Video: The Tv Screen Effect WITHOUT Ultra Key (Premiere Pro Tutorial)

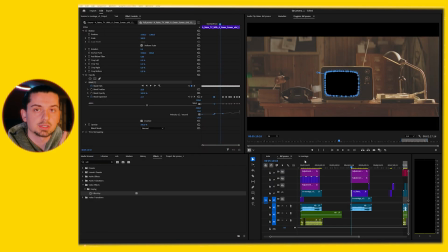249s
This is going to be the top layer. So now you have two top layers of your TV environment and TV screen, and what we're doing is putting in the video clips that we're going to include inside the TV screen. To make my life a whole lot easier, I built that sequence of the video clips and the story
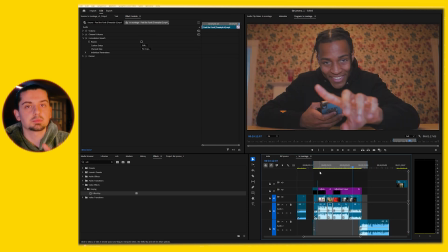268s
itself that was being shown on the TV on its own separate timeline, and I exported it as its own video clip,
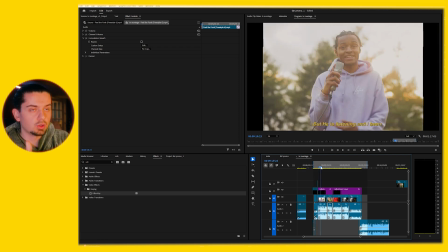276s
so it's just all in one place.
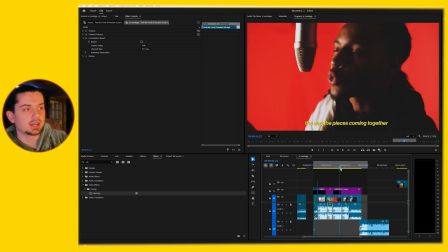278s
That makes it so much easier Once you do that part and you're working with the full clip itself,
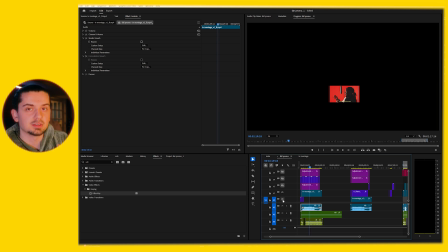285s
then bringing it into the regular timeline where you're chopping it up between the wide frame TV shot and the close-up TV shot. I'm telling you, this was me thinking ahead, and it saved me so much headaches in this program to do that ahead of time and then deal with it now. Right. Overall concept itself of working with green screen elements, VFX elements, and things like that, your one goal is to match it up perfectly with its environment. And two ways to do that most of the time, two basic ways. One is tracking it on whatever subject you want it to be tracked on.
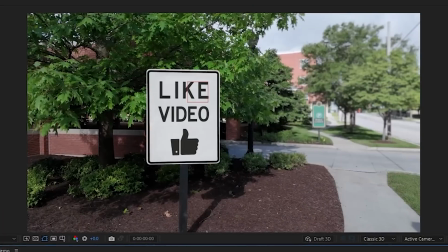325s
Some people do this with signs, some people do this with TV screens.
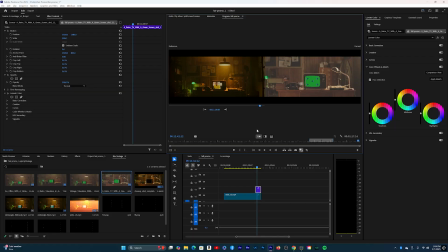329s
The other way of doing it, which is a lot more basic, color grading and making sure the colors match, making sure the effects match to its environment.
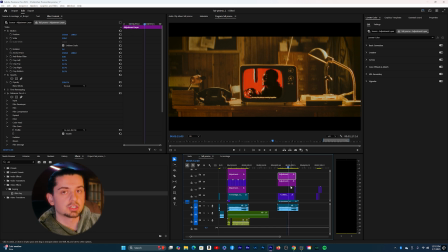337s
The video clips itself, I made a separate kind of adjustment layer. Basically I made another mask just so it covers only the screen of the TV, because I needed to do certain effects on the TV clips themselves to sell you this idea.
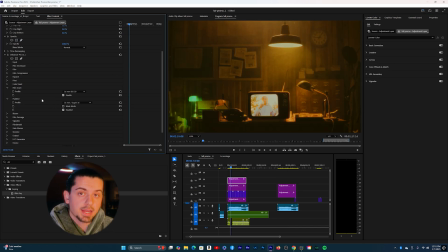352s
I did use a third-party plugin called Dehancer. It is kind of costly, it's not free. Well, the reason why I used it, because it had almost every effect that I needed to kind of sell you the idea that the TV is realistic, right? You don't need it, is what I'm saying. If you know the certain effects you are trying to do on particular videos, you can figure out how to do it with alternatives. I was just thinking about all the effects that a TV screen were produced to video clips, especially an older TV screen.
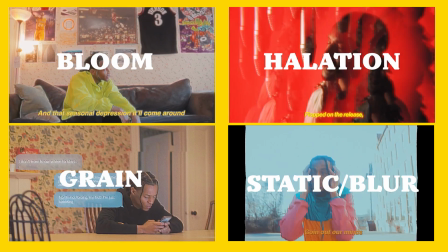383s
Add bloom and glow, red halation glow, a bunch of static effects, and also like a bunch of like grain effect as well. The most important thing is to know what those certain effects are called. And then a quick YouTube tutorials, there's millions of YouTube tutorials, different plugins as well that might be free that you can integrate into Premiere Pro itself to achieve these results. You don't need a third-party plugin like I do here with Dehancer.
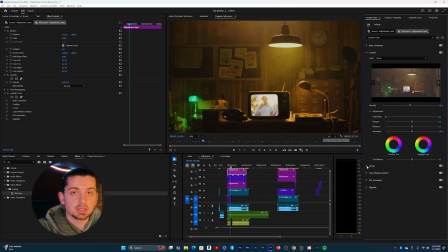413s
Afterwards, I just added more adjustment layers on top to bring it all together. Lumetri tabs on Premiere Pro added a certain LUT that I enjoyed.
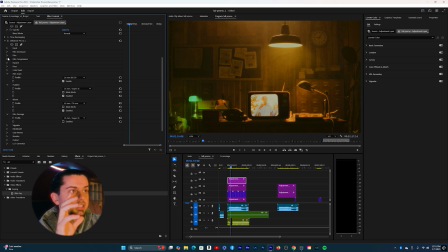424s
By this point, I knew I achieved my initial idea that I wanted for this video. That's where I kind of stopped because I was kind of happy with the results of where it stood, but I could have easily kept going. That's a decision you make yourself. So the color grading itself is complete. I enjoyed it completely, but I want to really sell the idea. I had to work on the sound design of the environments I was in, adding in kind of atmospheric sounds in a room. But also too, the video clips themselves and the TV playing itself.
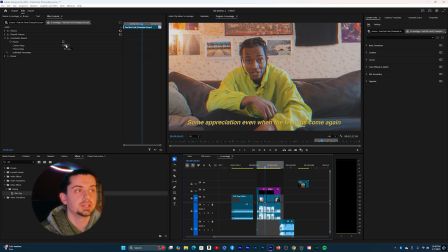464s
I did a bunch of effect with studio reverb that's included in Premiere Pro.
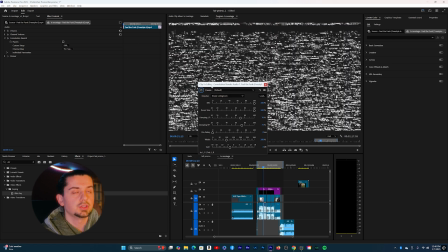470s
This comes with practice, but this also comes with just having knowledge and ideas to take something further.
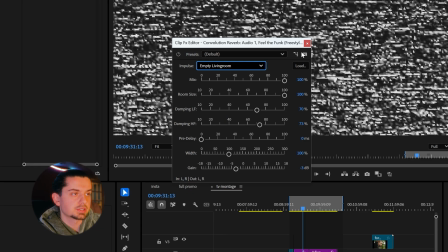479s
Where it always starts is just looking at the shot and saying, okay, if I'm in this environment, if I'm looking at this in real life, how is this going to sound? Older TV, so the sound isn't gonna be like bass boosted, isn't gonna be like crazy clear whatsoever.